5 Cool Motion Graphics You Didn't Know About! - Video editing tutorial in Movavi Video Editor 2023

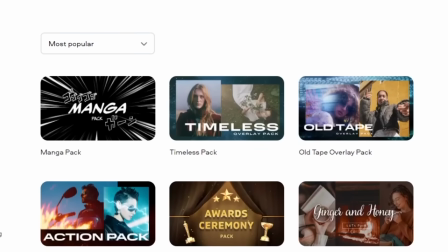[8:13]
There are already more than a dozen such sets with overlay effects in the store, and the collection is constantly growing. And all the tools I showed you today are available via the 1 year subscription to Movavi Unlimited.
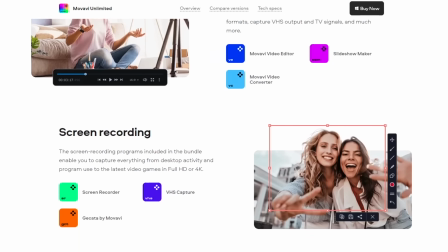[8:26]
Unlock a new plane of possibilities with the multi-app package that has it all.
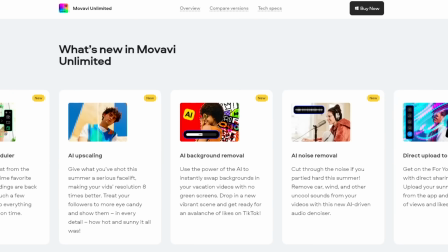[8:30]
Generate AI-enhanced video and photo content, record screencasts, and just live the best version of your creative self. You can get Movavi Unlimited at 80% off on our Black Friday and Cyber Monday sale. Follow the link in the description to unlock the discount. The fourth effect will be creative and very, very easy to do. I won't even tell you what it is. I can't. I want a UFO to come and materialize the text. I know, it sounds really creative, and now I will show you how it can be done.
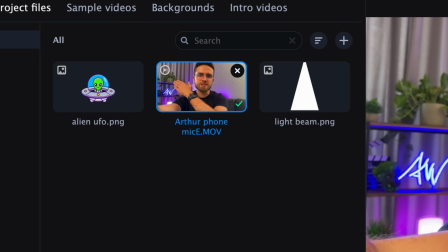[9:03]
We need three files: the original video, a picture of a UFO without a background, and a picture of a light beam. All images can be downloaded from the internet or created in the Movavi Photo Editor.
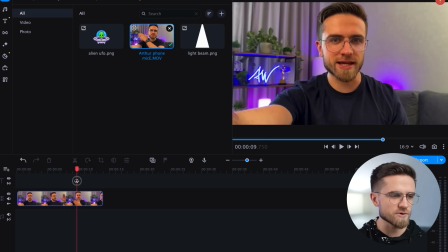[9:15]
All right, import files and drop the background video onto the timeline.
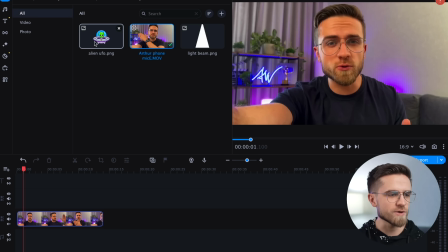[9:19]
Then create one additional video track for the UFO, drag and drop the image on that track, and choose the desired size.
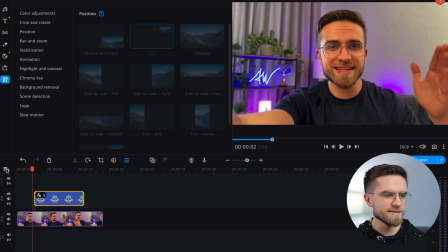[9:26]
I want it to be not too big and not too small. Next, create one more video track for that light beam.
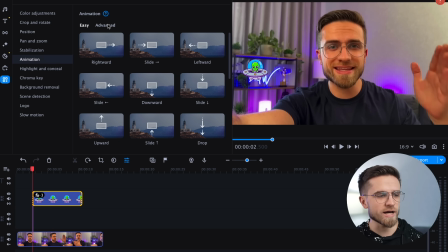[9:34]
Okay, now click on the track with UFO and add the animation.
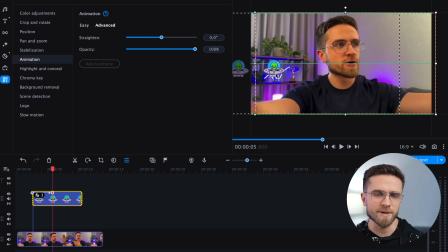[9:38]
For the first keyframe, hide the UFO outside the frame, and for the second one, move it to the final position in the frame. Between these two keyframes, I will add an additional one to change the flight path of the UFO.
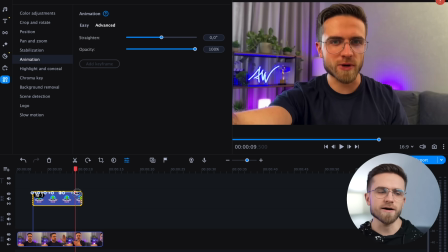[9:52]
We don't want it to be linear, that's all. Now, let's animate the disappearance of the UFO.
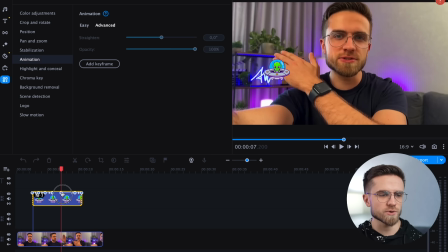[9:58]
To do this, add two more keyframes. I want the UFO to sort of accelerate a bit before flying out of the frame.
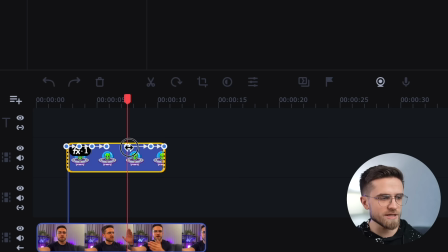[10:05]
Adjust image positions for each keyframe, adjust the animation speed by moving keyframes closer together or further away. Okay, the UFO is done. Let's create the light beam effect.
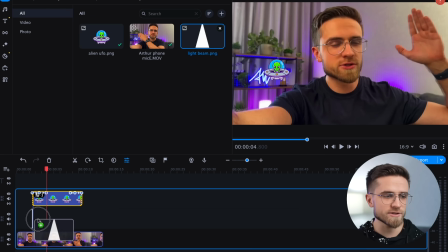[10:15]
Drop the image onto the timeline, resize to fit, adjust the position, and add three keyframes for animation.
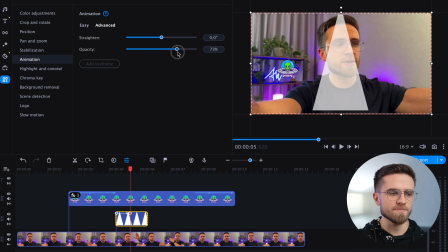[10:21]
In the first and last keyframes, the beam should be completely transparent.
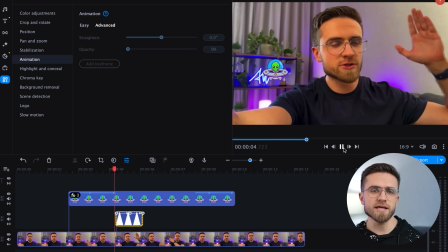[10:26]
And in the second, semi-transparent. If done correctly, you'll get something like this.
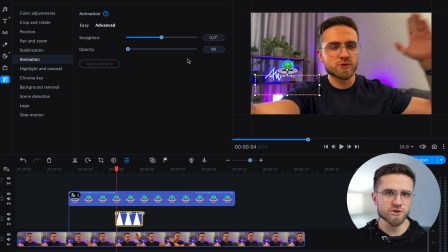[10:31]
A UFO flies into the frame, shines with a light beam, and flies away. Under this beam of light, you can put anything. Links, buttons, or just text.
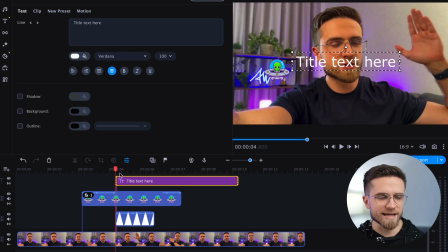[10:41]
I will add a simple text on a white background, text, simple text, add a background, and you are done. Here is what we ended up with. If you want, you can add a sound effect to this, it will be even cooler. And what do you think? Not bad for a 2-minute effect, right? The last keyframe animation for today will be also pretty simple.
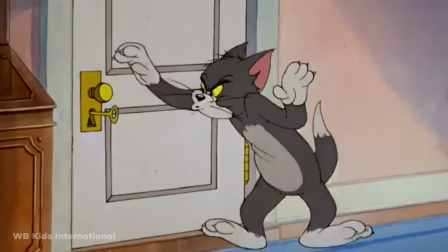[11:04]
The idea is to make text bouncy and flexible. You know all those cartoons where the characters squeeze and change shapes as they move?
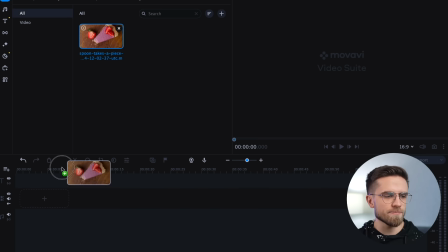[11:13]
I want to repeat that effect for the text. It is also very easy to do this, import the original video, drag it to the timeline and add simple text.
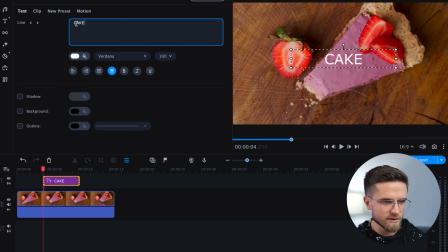[11:21]
My video shows a cake, so the text will be simple, cake. Now we need to add animation for this text.
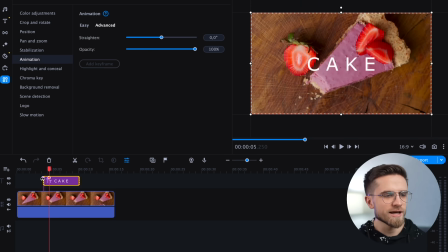[11:28]
Tools, animation, advanced. I will be adding keyframes on the go. Right in the first one, we have the text behind the screen, and in the second, it should already be on the screen. However, in the first keyframe, I want to convey the dynamics of its movement, so I will stretch the text horizontally and flatten it vertically.
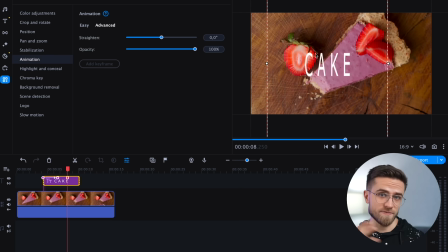[11:47]
It will look like the text got stretched because of the fast movement. But the text can't simply stop. I want the momentum to go somewhere, so the text will kinda squeeze horizontally and take more space vertically for a brief moment. Like the balloon filled with water hits the wall and becomes flatter.
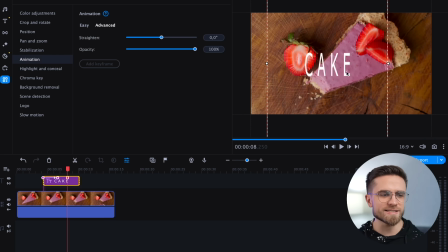[12:06]
Consequently, for the second keyframe, squeeze the text horizontally and stretch it vertically. And add a third, the final position of the text. Put it in the center, adjust the desired size, and you are done.